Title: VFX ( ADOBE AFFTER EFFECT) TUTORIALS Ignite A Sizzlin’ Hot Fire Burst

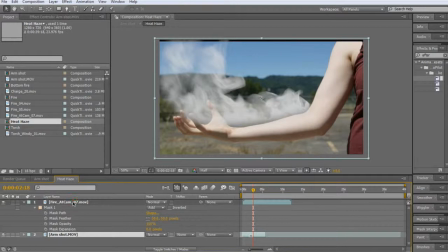(29:11)
Let's say. Alright. And I'll just delete it when I get to it.
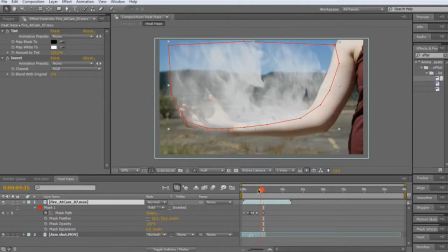(29:18)
Alright, so now that I've animated the mask, it wasn't too bad. I just kind of followed the arm and whatnot.
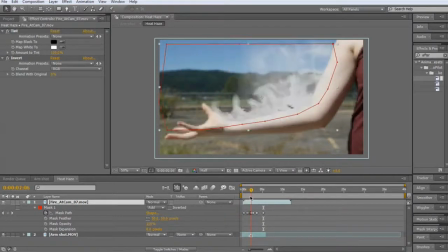(29:26)
This makes it so that you're not moving the entire fire. It's just, the heat's already there.
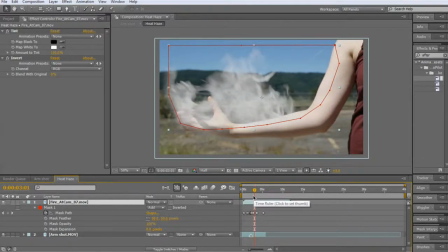(29:32)
It's hot air. It's not moving with your arm. It's, you know, there. I don't know how else to explain it. But anyway, now that I've done that, it should be a lot more convincing now.
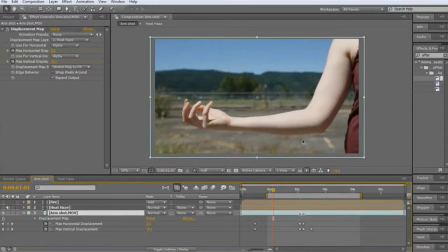(29:43)
So it really looks like it's just radiating from the hand. But okay, so one last thing I'll do is one of the last things I'll do is I'm going to make her arm brighter. So, about right there. Go ahead and duplicate your footage.
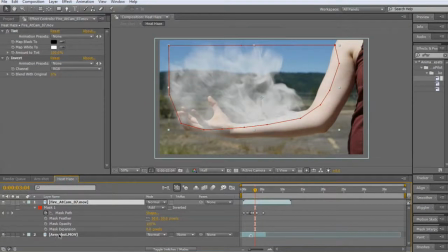(30:01)
actually first you want to get rid of the footage you got here because it's a matte.
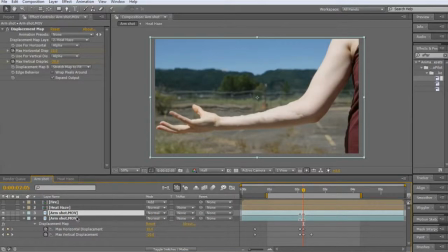(30:06)
Alright, there we go. That looks a lot better. Control Alt, no, just regular Alt left bracket. And here, go ahead and leave the displacement map.
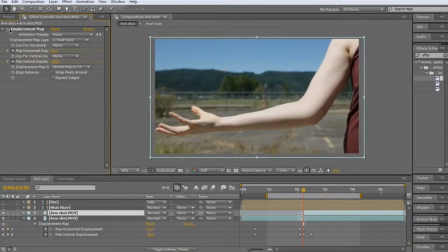(30:18)
It'll accurately, because if you turn it off, yeah, you won't have the effects you need. So go to color correction, go to levels. I lucked out and I have a really bright arm and everything else is kind of dark.
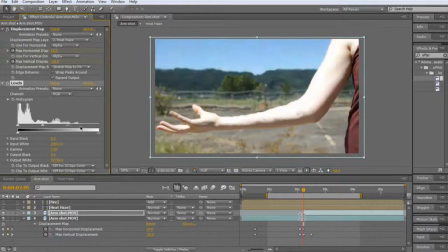(30:32)
So, you know, brighten up like that. Make it brighter.
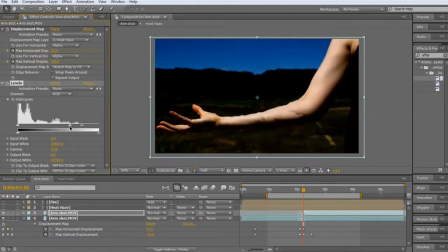(30:38)
Because your aim is to make it kind of black and white. Bring the darkness down a little bit.
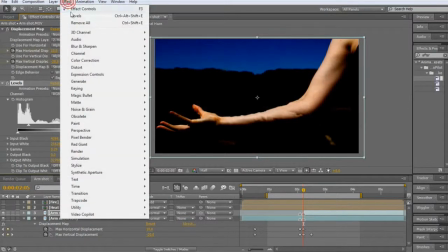(30:45)
And then I'm going to grab color key. So go effect down to keying and then color key.
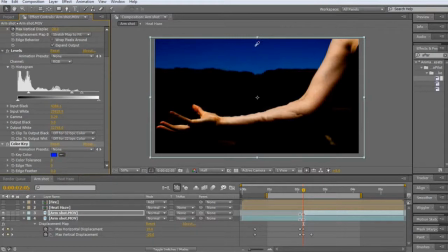(30:50)
I'll just take that color. Tolerance.
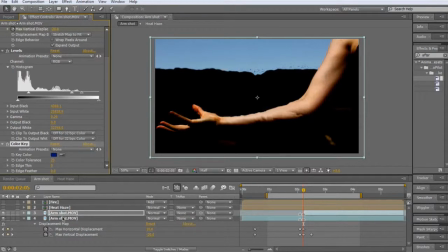(30:56)
Yeah, let's go ahead and pre-comp this. So Control Shift C. Yes. Actually, let's rename this matte. Cool.
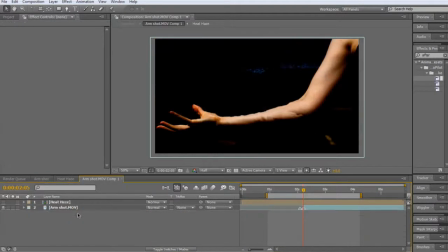(31:07)
Double click on it. Let's put I think we need one more for the color key. Yes, no, maybe so.
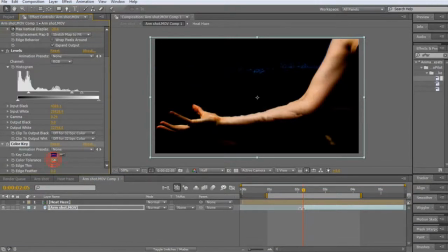(31:21)
Yeah, let's put that at 0. Essentially, yeah, that'll work good enough.
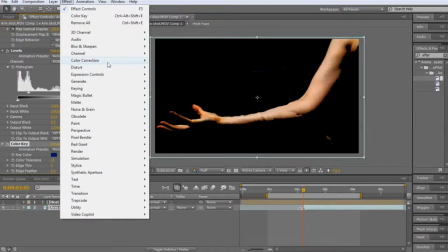(31:30)
Go ahead and go to Effect, Color Correction, and Tint. Make it black and white.
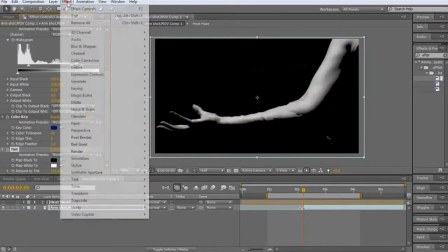(31:36)
Then I like to add one more levels to make it brighter.
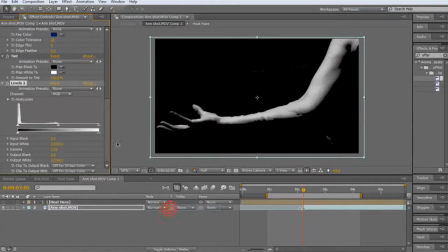So now what you're going to do is you're going to add a new layer. Just a regular solid. And you want to add an orange layer.
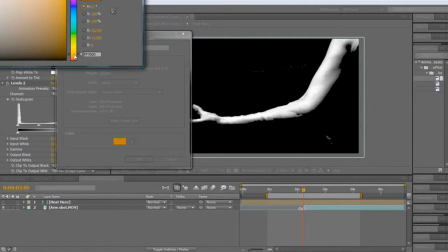(31:59)
So yeah, that's good enough. Okay.
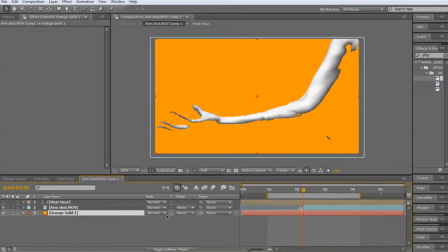(32:06)
Put that to the bottom and under track matte, put Luma matte.
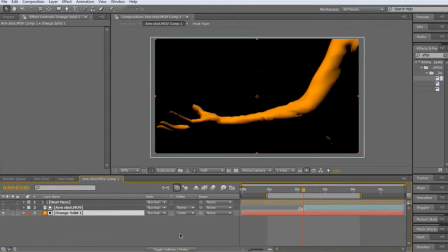(32:12)
There we go. So everything will just show up as that.
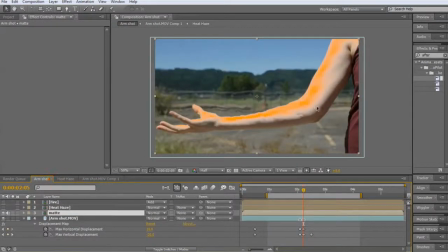(32:19)
Go back to your footage and now you have what appears to be this. You could make a little smoother matte and put more time into it, but I'm making a tutorial so I'm just kind of buzzing through it without quality control too much. But yeah, just to give you a general idea. And then go to Add.
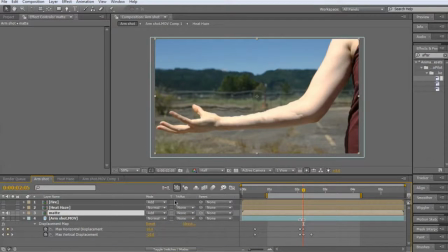(32:36)
You could do a classic color burn, but I like Add because it's a little bit more intense. And you can duplicate it if you want it to be even more intense. Duplicate it like 5 times. Not 5 times, obviously. That'd be utterly ridiculous. Alright, I do like 2 times though.
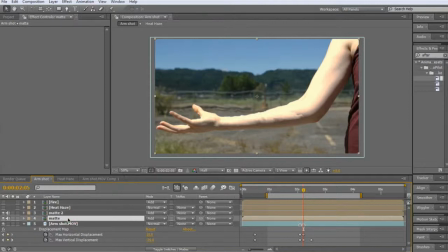(32:52)
Let's put the first one at an opacity of about, why not 70%? And then for the second one, put it at 50%. I'll get to that in a moment. Why? So Alt, click the stopwatch and add a wiggle function.
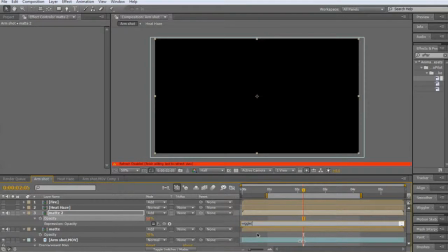(33:08)
So wiggle, parentheses, about 6 times per second at essentially 50,
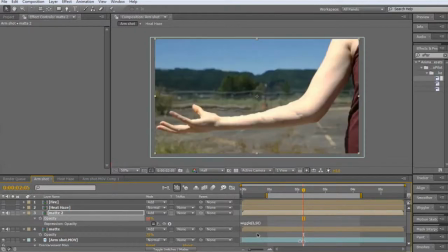(33:18)
magnitude of 50.